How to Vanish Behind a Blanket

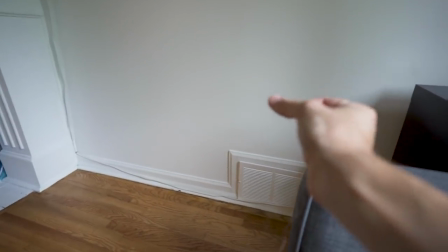(4:09)
So just by spending about 10 minutes rigging this up,
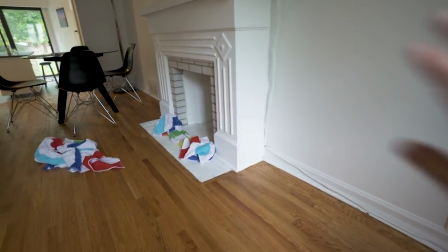(4:13)
I can now let go and have that towel drop and I won't have to mask anything out in the computer.
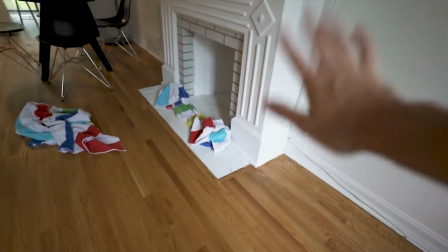(4:21)
So it's all done on set, practical.
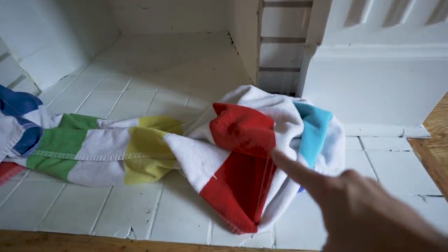(4:24)
If you're looking really close you might be able to see the fishing line but from
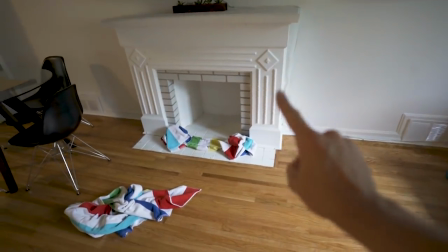(4:31)
back here where we're gonna film I'm gonna take a really sharp eye and I don't think it'll ever show. The towel rig is set up and works so now it's time to prep my costume which is covering a white t-shirt in charcoal to look like soot and I'm gonna have a charcoal powder ready for when we're filming so I can rub it on my face and a little bit on my arms.
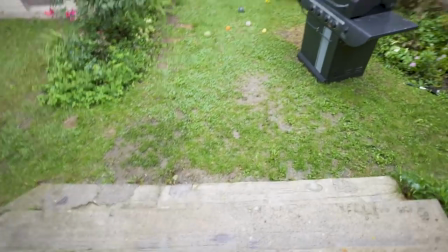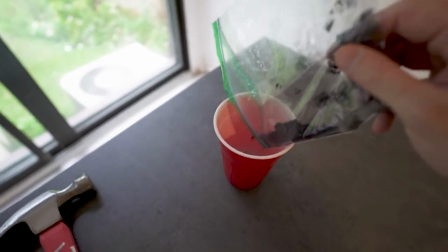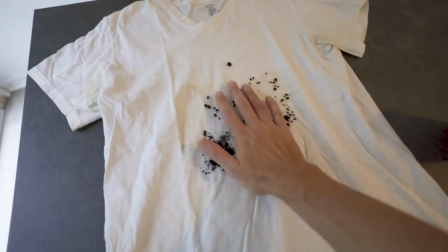(5:07)
I have no clue if this is going to work.
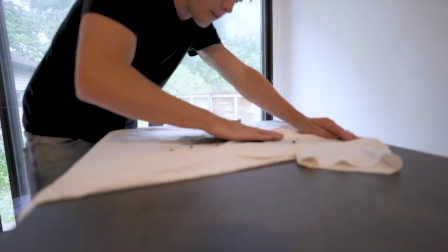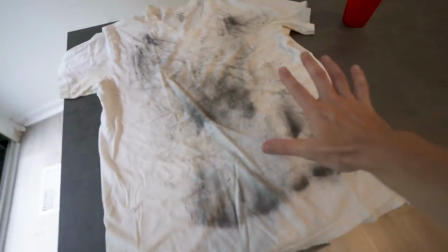(5:15)
That looks good enough. It's convincing enough that there's dirt and soot on the shirt.
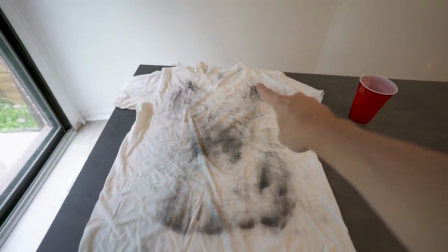(5:22)
It actually kind of looks like a smiley face or like a jack-o-lantern with the mouth there. Now that all my materials are prepped, I'm going to grab the camera, set that up, and I'm going to get a light because I think it's a little dark near the fireplace so I'm just gonna boost up that spot compared to the window.
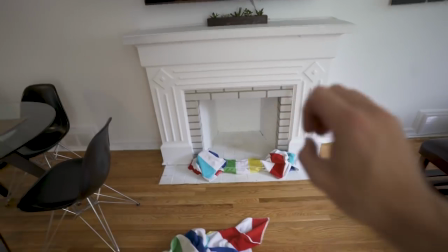(5:44)
I don't want to blast the fireplace with direct light because that'll look like headlights from a car so most of the time I actually point
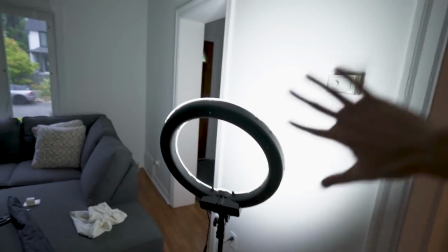(5:52)
the light at the wall opposite and what that does is just bounce a bunch of soft light and kind of fill the room with a nice even lighting.
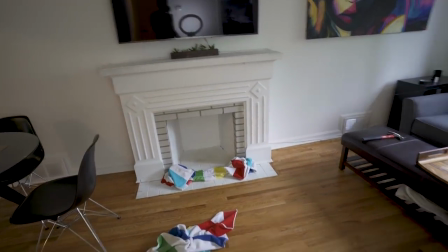(6:01)
you can see how it just fills the fireplace with a bit of even lighting there so that when we pan over it's not gonna be a big difference in the window light the last thing I need to do before setting up the camera is to clean up all the junk that I left around make a nice clean set and I actually have to move the rigged up towel out of the way for the first shot which is unfortunate but That's the way it goes. So I'm gonna carefully remove it and have it planned out. I'm gonna get it back into place while filming. Everything's looking good and everything is planned. I'm feeling confident I can do it in one take. Hopefully I didn't jinx myself. But yeah, ready to go. Let's film it.
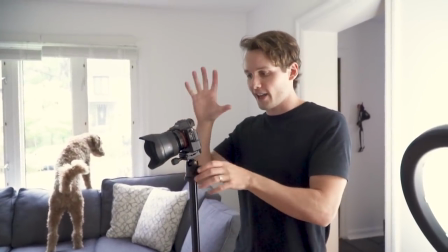(6:52)
Okay. The key to making this effect work is to have the camera in the exact same position over the
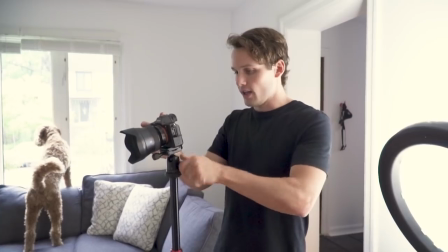(6:58)
first and second shot. so I can scene them together and the easiest way to ensure that is to have it on a tripod but
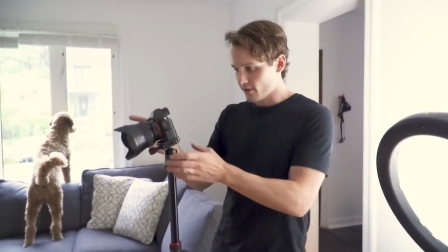(7:05)
we'll completely loosen it off so that my wife can film and move the camera around
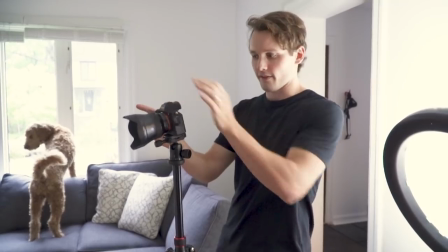(7:09)
but we always know when we're pointing at the fireplace that the camera's going to be in the same spot
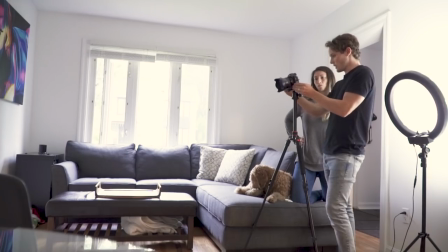(7:15)
drop beat he's gone he's not over there and then just like slowly pan over here and I'll be coming in that window.
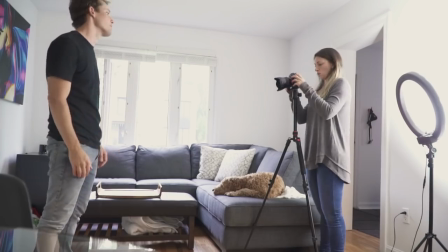(7:24)
Drop, he's gone. Yeah, thank you. Yeah, just like the full one.
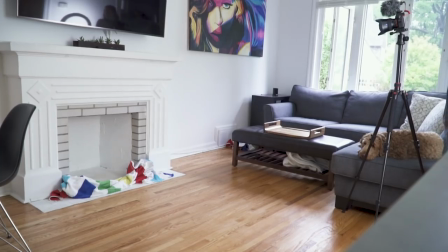(7:33)
Three, two, three,
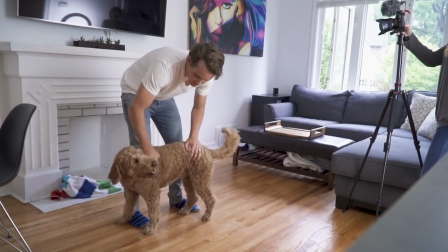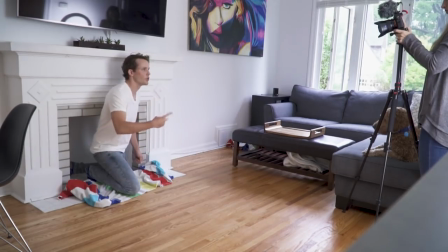(7:42)
two, one.